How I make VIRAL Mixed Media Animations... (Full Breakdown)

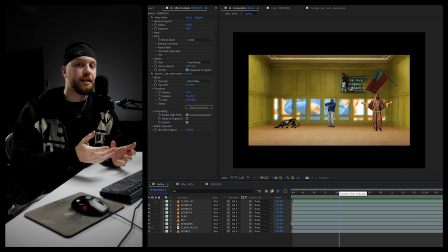And now we're gonna get to the most important part, which is the 3D tunnel vibe I went for in this specific case. We're gonna be extracting everything on the Z-axis, and yeah, I'm just gonna show you how to do that right now.
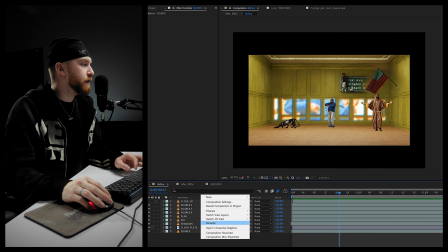So first, create a camera.
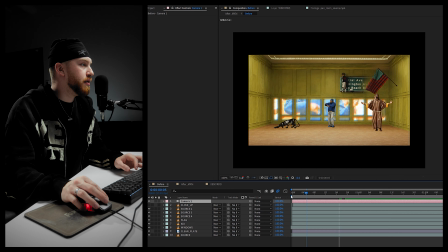You can hit OK, and then the first thing you want to do is make sure all of your layers are set to 3D. Okay, so do so by clicking these. Once that's done, we can start sort of positioning our scene.
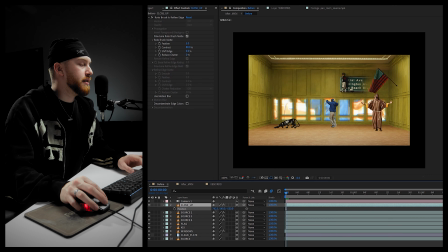So obviously in my original animation, I had this close-up element on the foreground right here.
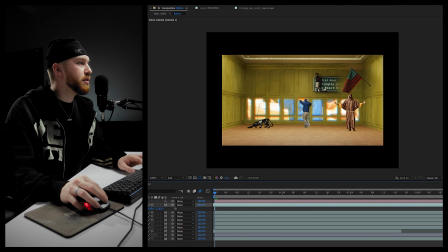So we're gonna make sure we do that first.
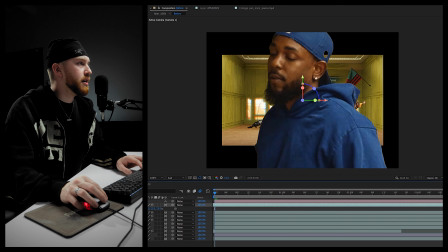So I'm gonna sort of position it on the Z-axis.
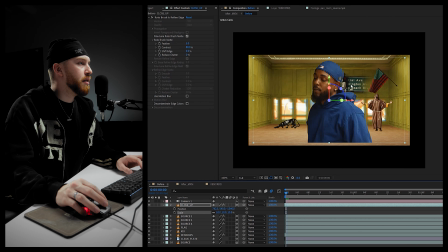So as you saw, this is pushed back minus 1300 pixels.
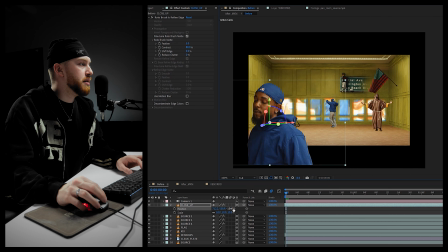So as you can see, we're gonna put it somewhere here and maybe push it back even further because we want to have a lot of depth. That's really what's gonna make this effect look super cool.
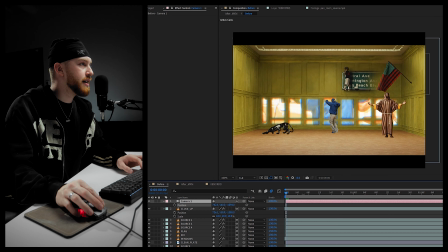And as you can see, if we go back to the camera and just move it on the Z-axis, right away this thing has some depth.
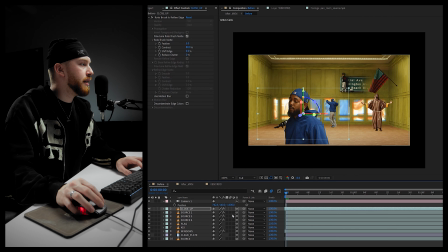This might be a little too much right now. I think we're gonna go for like maybe minus 1000.
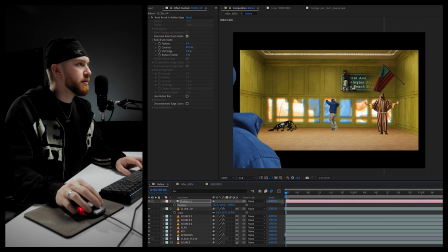We're gonna see how this feels. Yeah, this already feels a lot better.
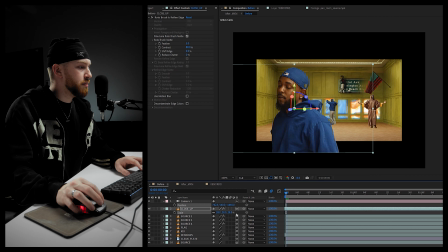I think we might actually make it bigger and bring it closer a little bit. This is really gonna be a lot of trial and error. You're gonna find a sweet spot at some point.
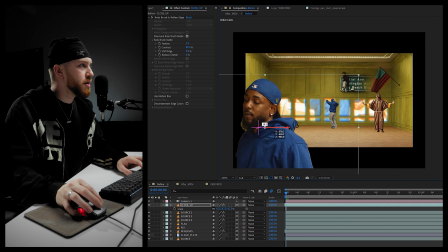I think this is looking great. I just need to make this bigger. All right. So if we try it now, This is looking great.
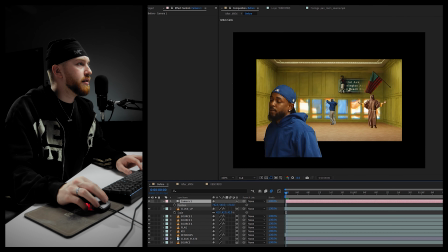All right, I like how this is feeling. So we're essentially gonna do this for all these singular little subjects we rotoscoped.
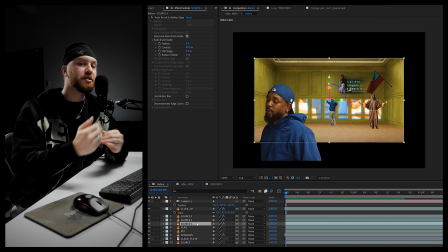And the trick here is to really use different position values on each subject to make it seem as if it was a tunnel going through multiple sort of depths. I don't know if that makes sense, but you'll see it will in a few seconds.
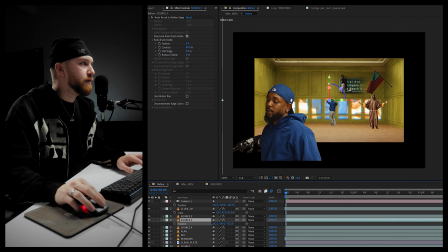So let's see if we, for example, take this thingy right here. That's in the back. This is what I'm moving right now, so we're gonna put it around here.
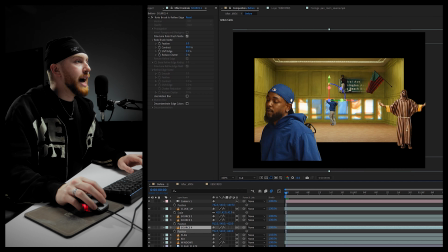What about this? I think this is the statue. Yeah, this is the statue. As you can see, since we got a clean plate, when we move it, there's nothing behind it. If we didn't have the clean plate, I'm gonna show y'all. As you can see, it would mess everything up because we would move this and it would reveal the one behind it since this is a duplicate.
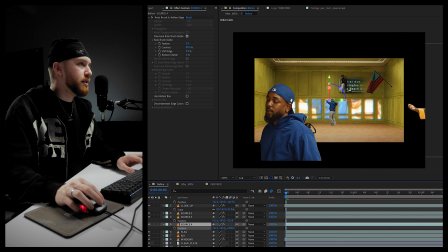So obviously that's why you wanna basically create a clean plate. We're gonna bring this forward a little bit, maybe something like this.
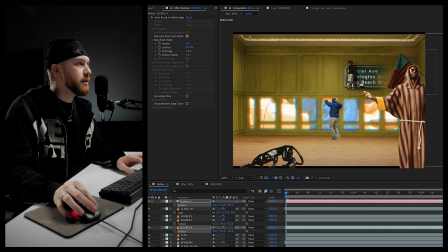Let's see when we move the camera if it feels nice. Yeah, as you can see, this is pretty cool.
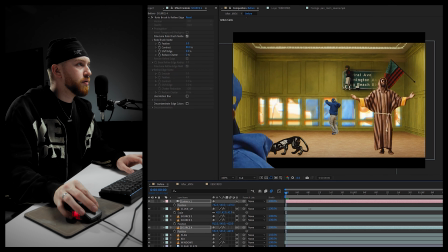I might bring it back a little bit just so his feet don't go out too much when we're pushing forward.
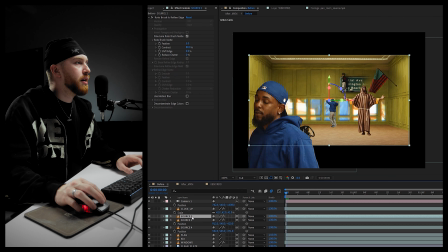All right, this is looking great. Finally, we got this last one, I think. Yeah, this is the main subject. We're gonna bring it forward a bit, not anything too crazy, but what we can do is scale it up a bit to make it seem a little bigger.
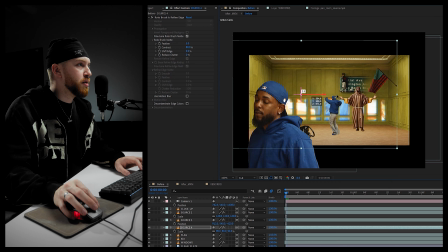And I think we're gonna make the statue a little smaller too. Okay, let's see.
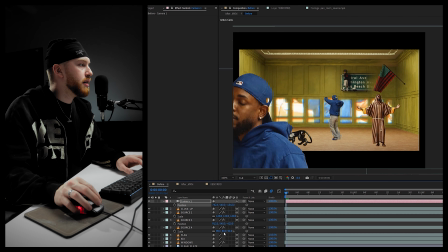So now if we move this, we have some more depth. It's really a matter of tweaking it the way you like.
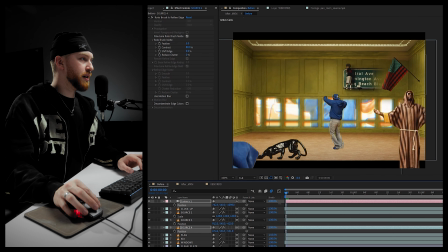But as you can see, this is sort of the bigger picture way we're doing it.
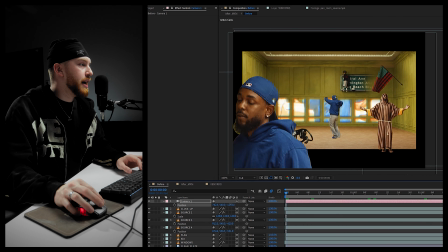As you can see, it's very simple. And then once you've placed everything the way you want,
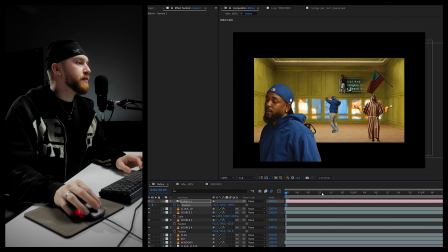you essentially just gotta set a keyframe on the first frame, move over to like the last frame of the comp.
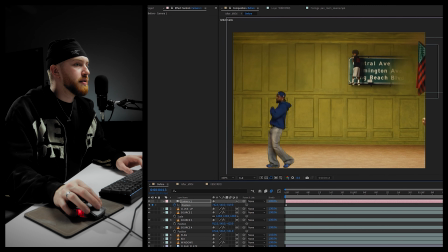So mine is gonna be 5 seconds, and then zoom in, something like this. And now, as you can see, this is animated.
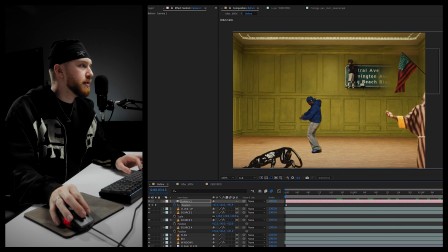This is looking great.